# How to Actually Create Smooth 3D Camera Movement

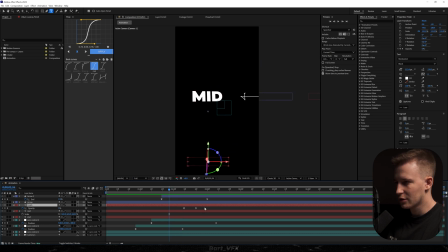Okay, so that's pretty cool, but we also need to fade in mid, so we can copy these keyframes, and I'm gonna paste them somewhere here. We can hit U, and we can trim that layer, also this one.
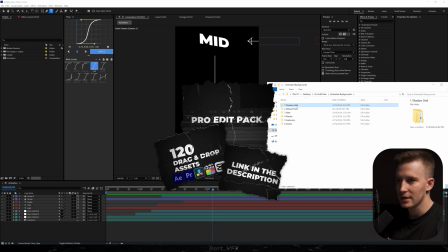Just so we have extra depth, I'm gonna use Pro Edit Pack, and I'm gonna drop in one of the backgrounds over there.
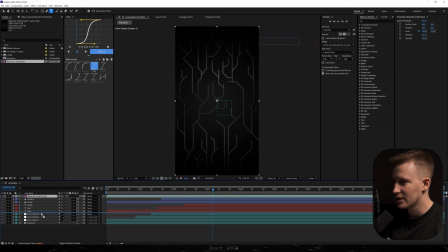Probably something like Black BG3, one of my favorites. So it has a nice animation in the beginning, and then the glow is kind of passing by. So for this, we need to turn it into 3D, drop it underneath the text, recenter, and I'm gonna move it away with position and scale it up.
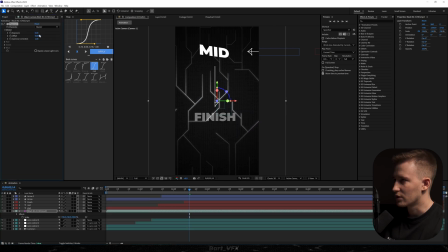Then we're gonna apply exposure, and we're gonna decrease the value. So it's barely noticeable. We kind of wanna focus on the text, but this is gonna give us extra depth. So that's pretty dope. I'll probably move it closer to the scene so there's more movement, and then scale it down.
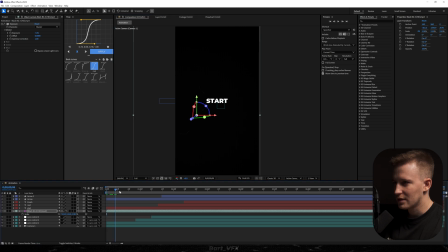Okay, we definitely need to have it somehow like that. And then the glow is going from down to up. So what we could do is just hit R and I'm going to change the rotation to 180. It's going to match the scene a bit more. Ooh, nice. Okay, pretty cool. We can add an intense shake to transform.
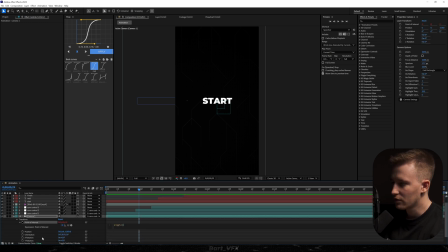So we're just going to go to camera, alt click point of interest, type in wiggle. And this time we're going to go for like 3,10 maybe. Let's just see. I really like it. I would probably go for an even bigger number and then go to 9.
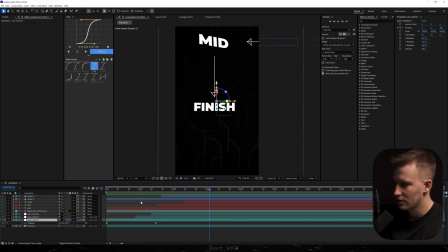And one more thing we could do is just go to the first cam control and we're gonna move away for a little bit extra movement. Okay, now we need to turn on the motion blur and guess what we're gonna try. I'm gonna add posterize time.
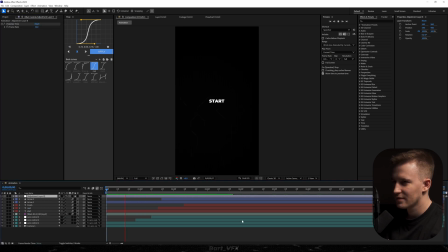Let's change it to 16 and let's see. And what do you say? It's not looking that bad here. The only thing is that I feel like I went overboard with that shake. So we're just gonna change it to like 2.5 and let's go for 12. And maybe let's add exposure on top. So we're just gonna create a new adjustment layer.
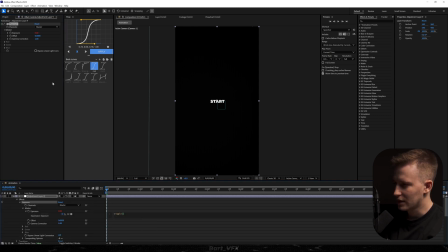We're gonna alt click, type in wiggle, and in brackets, we're gonna add 8,0.2. Just a little bit of blinking effect. And also maybe to the mid, I'm gonna add deep glow. I'm just kind of curious.
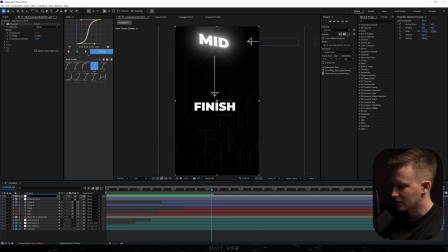So here we have posterized time, then exposure, and we also need vignette. All right, let's see. I'm just gonna delete that deep glow. I don't really like it here, to be honest. And the last adjustment of the whole animation is just adjusting the position over here.
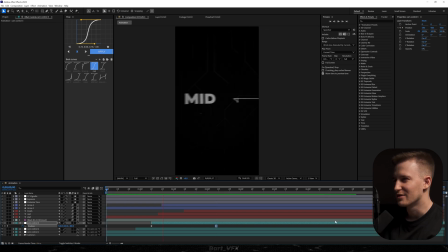So the finish is in the middle. All right, we got such a beautiful animation. Let's just see without posterized time.
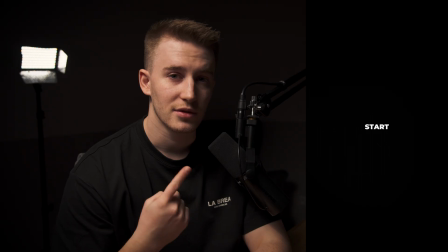All right, you tell me what's better. I feel like posterized time was way better. So here we got the final effect and I'm really trying my best to improve your skills as a video editor.
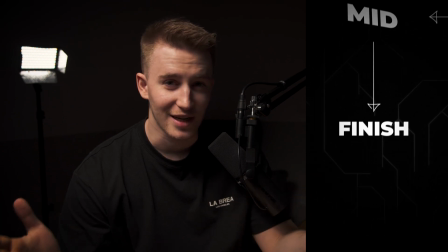So hopefully you don't slack off. So with that being said, I'm gonna wrap it up here and I will see you tomorrow.
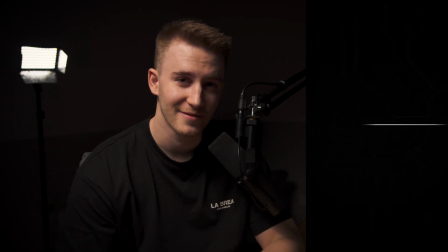Cheers guys.